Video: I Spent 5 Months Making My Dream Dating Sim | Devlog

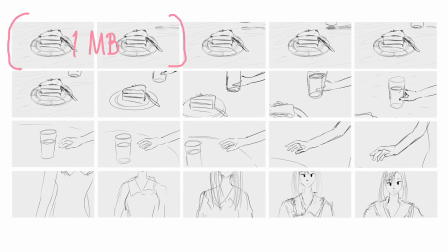2 frames of animation is 1 megabyte. This scene is 10 megabyte, and I need a lot more of this for an entire game.
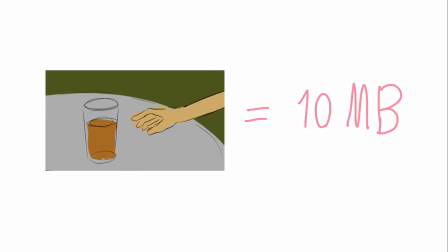If not careful, we could have 20 gigabyte game at the end. This is base color.
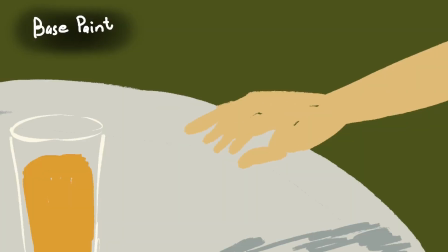Now I'm gonna add details, and then we're gonna work on the background.
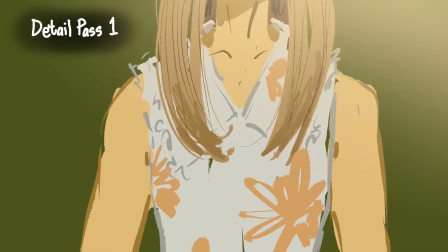The moment where the camera swing from orange juice to Claire's face, since it's a quick motion,
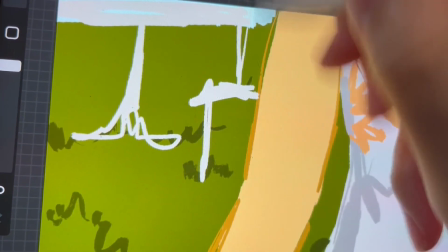it's more suitable for me to paint loosely than being very definitive with my brush strokes.
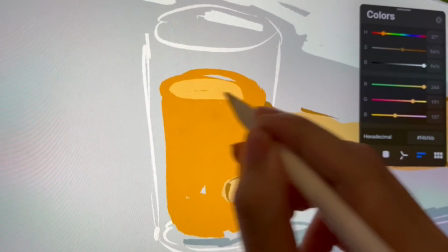When you put light through transparent color object, the shadow will have the color of that object in it, like this.
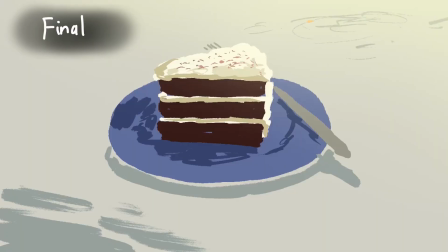So I'm gonna copy this and paint some orange on the shadow of this orange juice. Now I'm gonna add details, and with finishing touches, we are done.
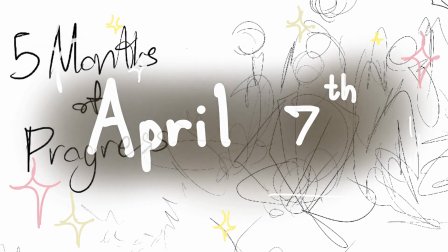I've been designing the thumbnail of this video, and I'm thinking something nature-ish.
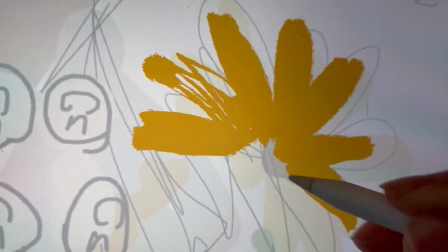This cafe that Claire owned, located in a sunflower field. She's also a sunshine girl herself, so I pair her with sunflowers.
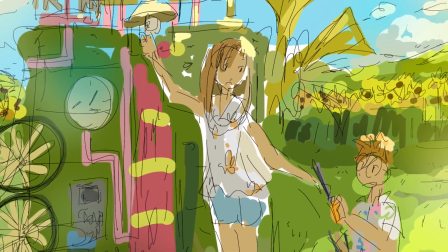Claire is interested in engineering.
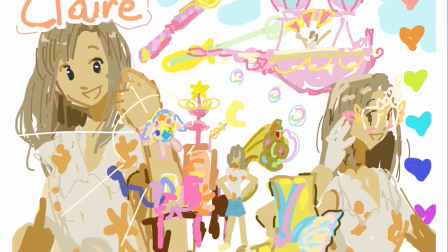She created a lot of cute gadgets that can do ridiculous things like weather and gravity manipulation manipulation.
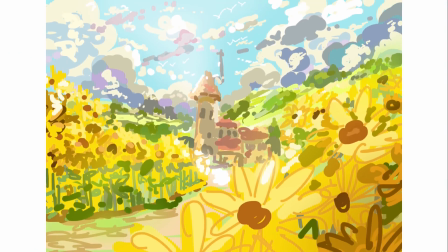Her own house is near the cafe but deeper into the sunflower field.
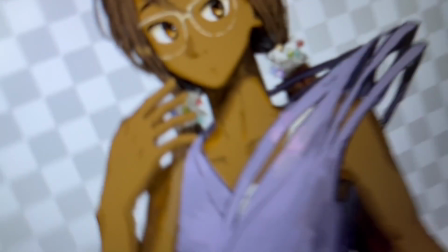The last animation for the first episode of the prologue is of Amy, who got approached by Amy on day 22 to walk for her fashion show.
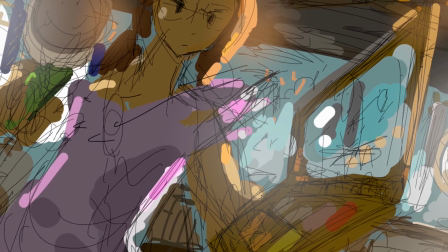2 days later, you are testing a makeup look in her apartment. But before we start working on this, I'm gonna go back and change something.
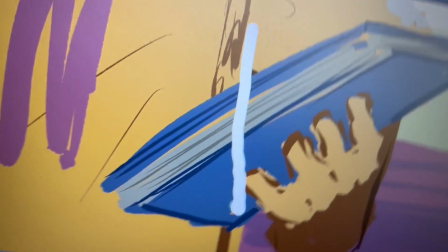On the first day of the game, I went back and changed this interaction moment a bit.
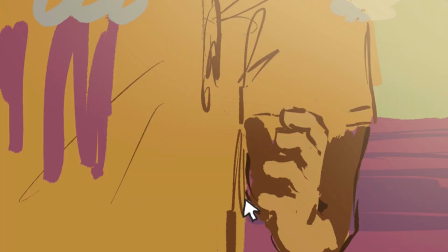I feel this motion kind of like you slap the book out of my hand, then grabbing it.
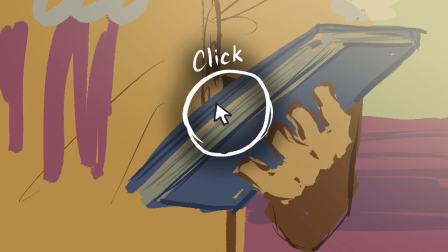So I changed the line of motion to just a click. It feels more natural this way.
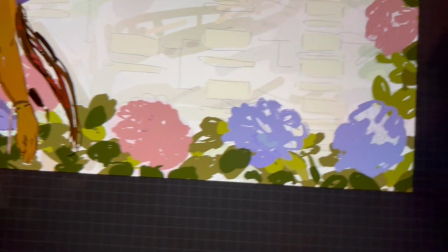Amy is a fashion designer. Hydrangea were chosen because fashion is an art that's context dependent.
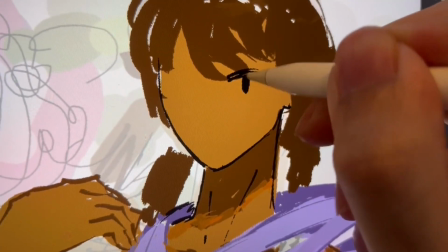The colors of hydrangeas changes according to the pH in the soil. She also lives in a treehouse apartment like mine and Kit.
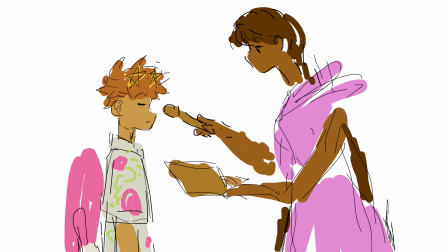The animation for Amy is nothing complicated. You're just opening your eyes to see Amy in front of you.
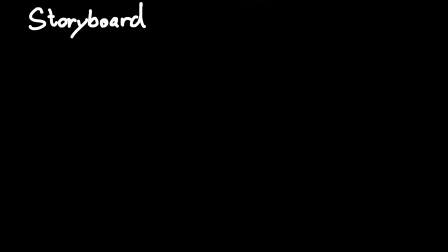I can simulate the opening of one's eye through animation like this. Understandable, but robotic.
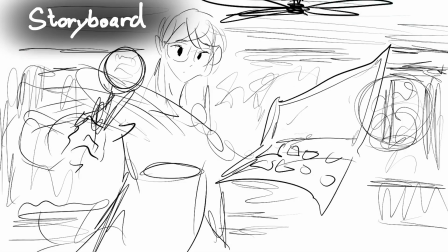Or I could show the movement of an eyelid like this. Not realistic, but it feels organic and interesting.
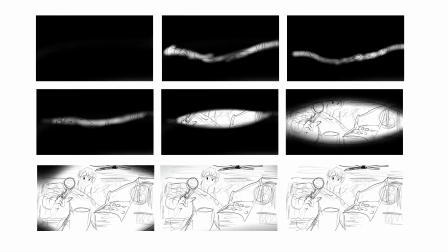We have 9 frames this time. Base color, adding details, then the finished piece.
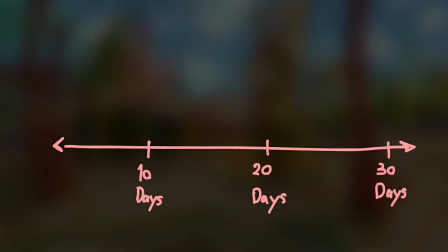The entire episode 1 of the prologue takes place in 30 days. The animations will be placed in these 4 points in the timeline.
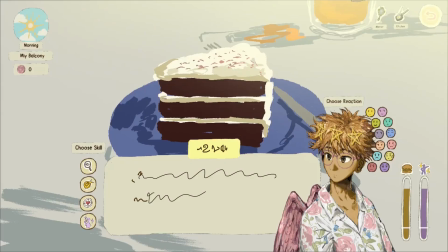I'm gonna work on this gap between animations. Most of the time again spent on coming up with results for the reaction system.
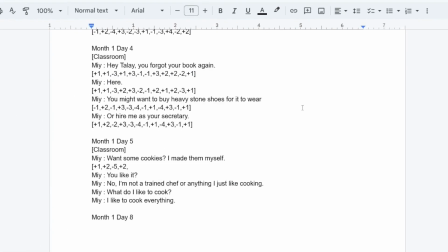These gaps are basically constant gameplay because in my game you need to react to every line of dialogue.
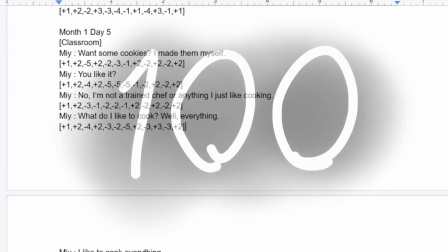I have, funnily enough, 100 lines of dialogue in this first episode of the prologue.
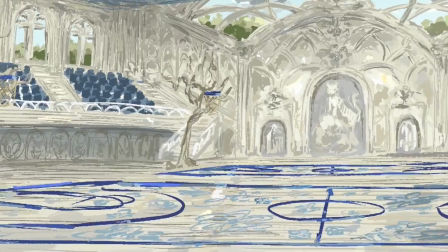When I come up with these results, I need to be conscious of the story context and fully understand character motivations.
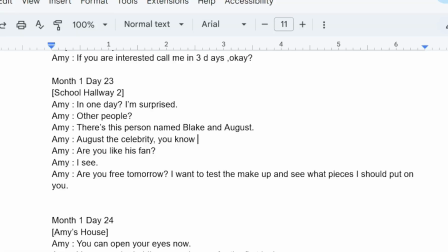And at the same time, imagine myself as a player, adding some line in, removing some line out, changing the result of some line.
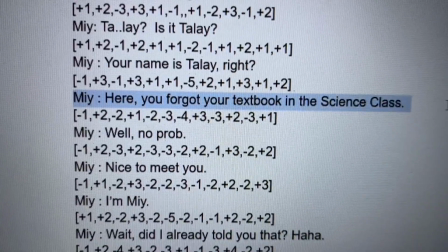An example is for this line, here you forgot your textbook. At first, if you're being sad about it, you will get minus points.
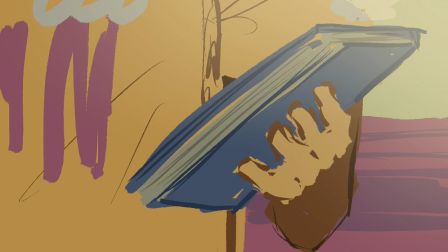Because I thought, well, someone is giving you the textbook you forgot. If you're not happy about it, then the person who is returning you the book will be pissed.
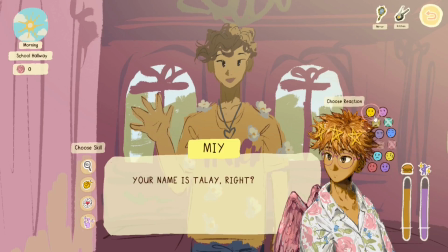But in the eyes of the players, maybe they might react sadly because they want to roleplay like, oh no, how did I forget?
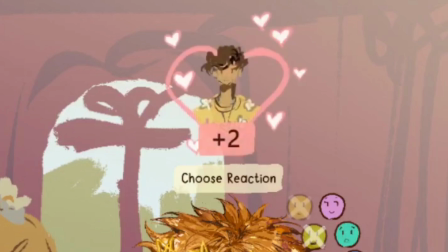So I changed the result from negative to positive. The backgrounds needed for the story are already drawn out months ago.
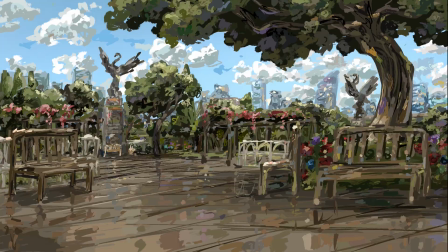Classroom, the garden, the gallery. The character sprite has only one emotion.
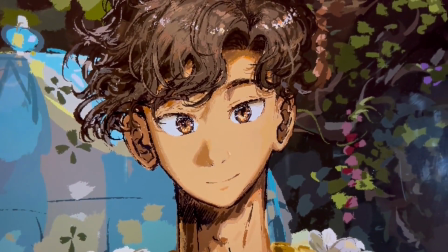I drew 12 emotions for each character sprite, mimicking the choices in the reaction system players could make.
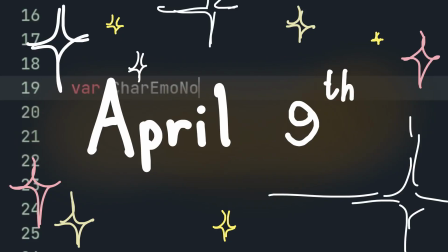I also created a variable in the code to dictate the emotion, then create a function that will check it.
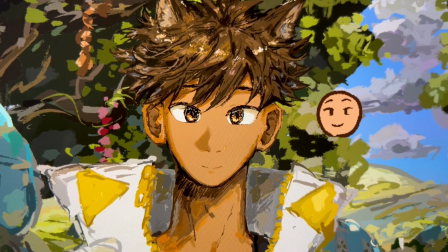Neutral, happy, meh, playful, sad, bitter, well,
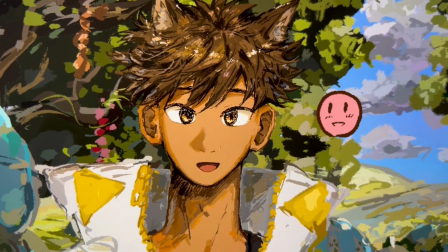surprise, displeased, delight, sneaky.
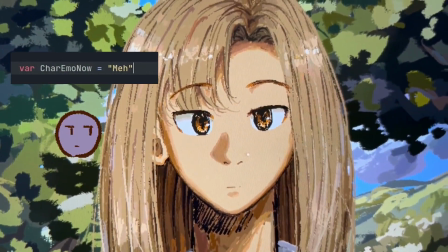So now that I link the emotion of the character to this variable, if I change this variable, the emotion of the character will change.
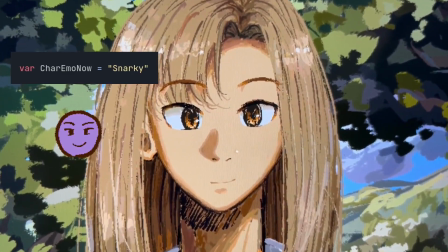Let's take a moment to appreciate the meh emotion.